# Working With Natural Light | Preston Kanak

natural light can be one of the most versatile and powerful tools in the filmmaker's kit. Whether you're shooting in the outdoors or near a window, the way in which you work with the natural light can make or break your shot. Today, what I hope to do is show you a few tips and tricks of how to harness and shape natural light.
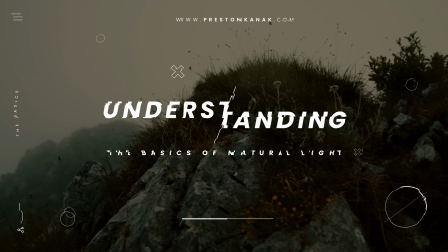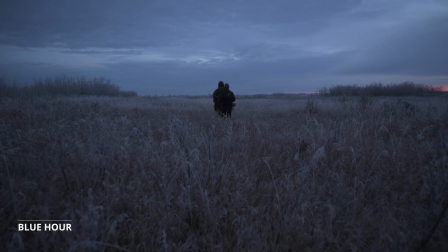30s
First, it's important to understand how natural light changes throughout the day.
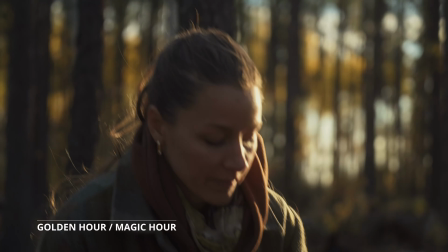34s
In the morning and late afternoon, during what we call golden hour, the sun is lower in the sky, giving you a soft, warm light that's ideal for most types of shooting.
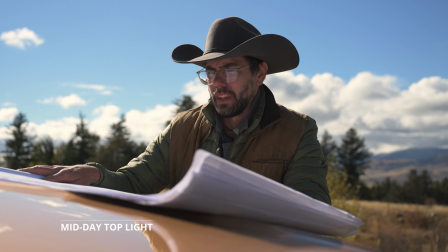43s
Midday light is harsher, with stronger shadows.
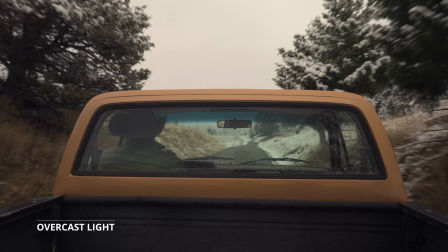45s
When it comes to overcast days, these days are very easy to balance your image as the clouds act like a big softbox,
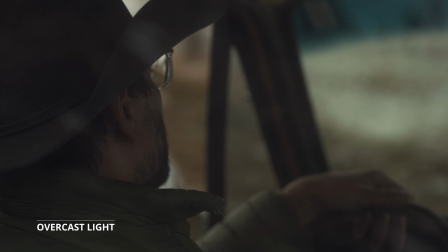52s
helping the light to wrap around your subjects beautifully. Knowing how to use, and in some cases diffuse, these different lighting conditions is key in getting the best shots.
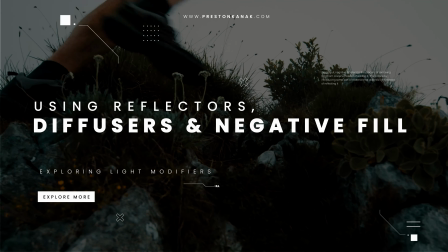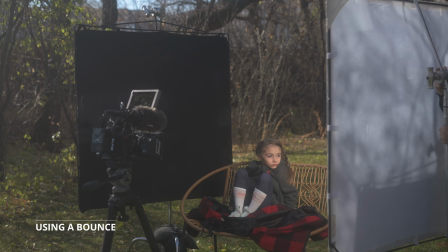68s
When shooting in natural light, you don't always need extra lights, but you can enhance or control what's already there.
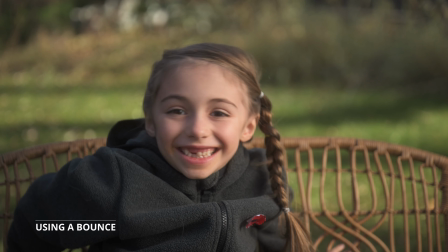74s
A simple reflector can bounce light back onto your subject, filling in shadows.
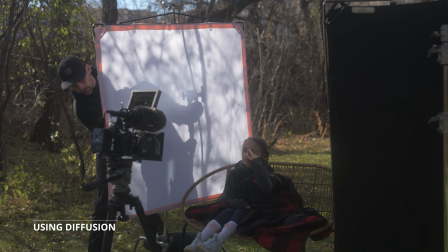79s
A diffuser, on the other hand, can soften harsh sunlight, creating more even illumination.
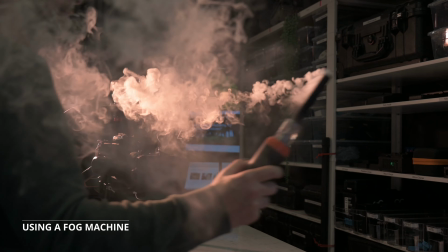86s
Another great tool is a fog machine. Fog machines are used for two different reasons, or at least I use them for two different reasons.
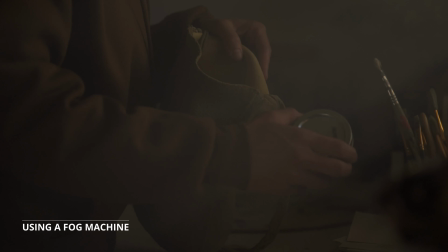93s
The one is if you want to soften light in the space or the feeling of the space, you can use that for that effect.
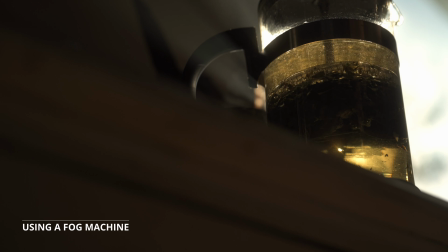100s
The second is if you want to accentuate the rays of light coming through. In those situations, you will soften the light, but you'll also get those nice shafts of light coming into your space.
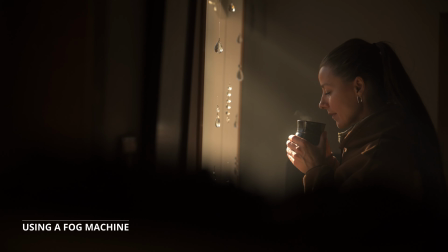108s
It's a great tool if you want to really transform the space that you're working in.
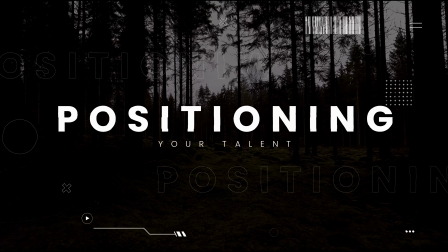Next, consider how your subject is positioned in relation to your light source.
All right, so what's the scene?
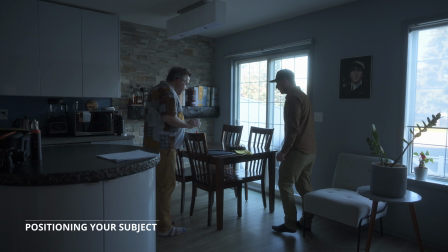125s What are we working on here? Okay, so this is more djembe work.
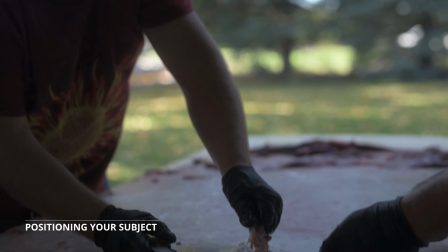130s We've got the skin. There are some rings that are needed to mount, and they're metal, so they need to be covered in fabric.
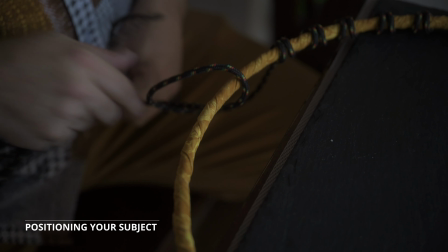137s Then we're gonna tie some loops onto it. Why don't we do it here? I like the window light coming in.
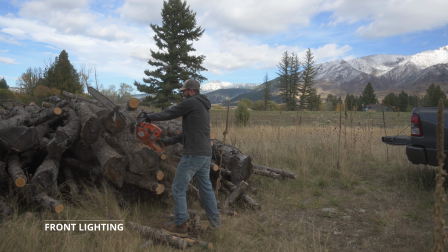142s Sure. It's nice and soft.
Front lighting, where the sun is directly hitting the subject, is great for even exposure, but can sometimes feel flat.
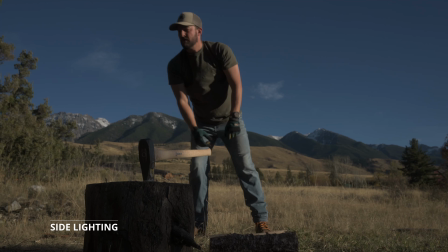150s
Side lighting creates more dimension and depth by casting interesting shadows.
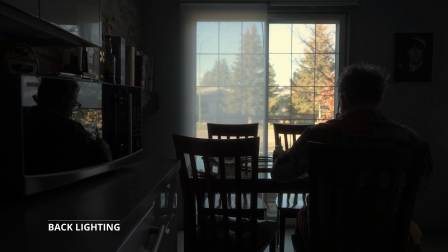154s
And if you're feeling creative, backlighting, where the sun is behind the subject, can produce beautiful silhouettes or rim lighting effects.
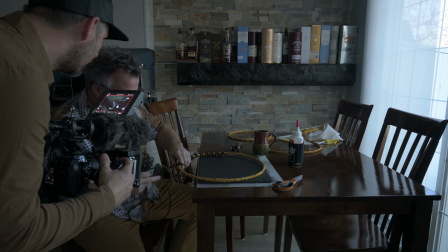162s
Another aspect to consider is your camera position in relation to the light source and subject placement as well.
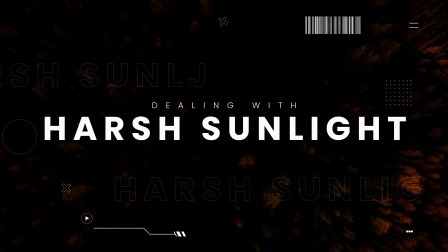Harsh sunlight can be tricky, especially when the sun is directly overhead.
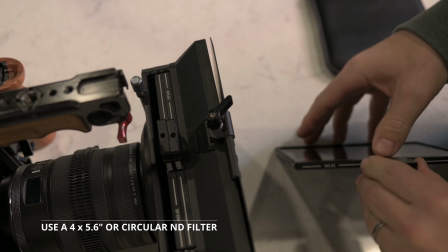178s
In these scenarios, you'll want to leverage an ND filter to cut down the amount of light entering your camera.
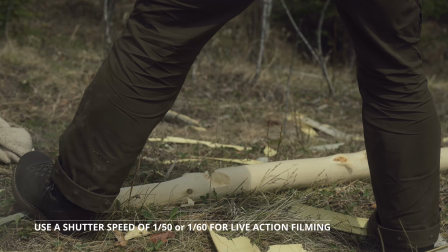184s
When I'm shooting live action, I typically like to have a shutter speed between 1/50th and 1/60th of a second. In situations where you don't have an ND filter with you, one trick you can do is switch your camera into slow motion mode, which allows you to have a higher shutter speed.
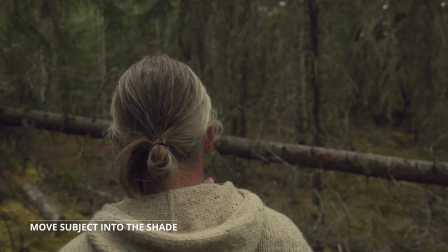201s
Another thing you can consider doing is moving your subject into a shaded area.
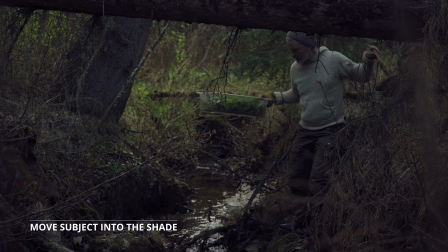205s
This allows you to get the harsh sunlight off your subject and redirect the light as desired.
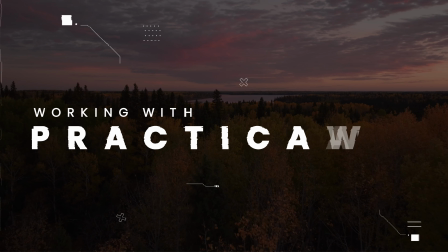Another thing to consider is working with practicals.
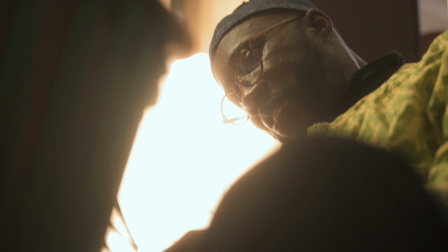221s
In scenarios where you're not working with natural light from the sun, sometimes it works to use the lights that already exist in the space.
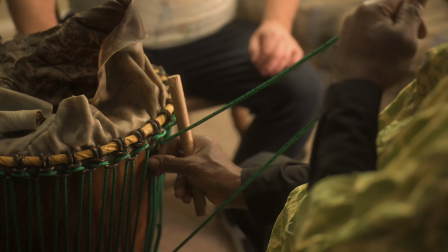230s
Again, depends on the look and feel of the specific project you're filming, but that's something that I consider when I come and scout a location early on.
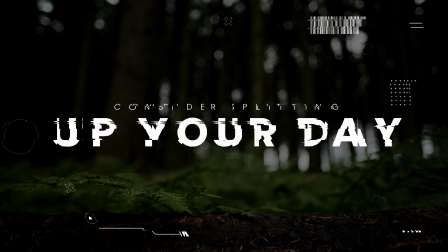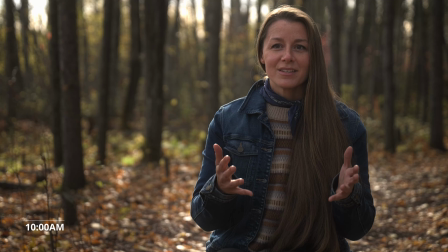246s
Another technique is to split up your day and focus on shooting during the morning and evening. This isn't always possible, but if it is, it makes your job so much easier.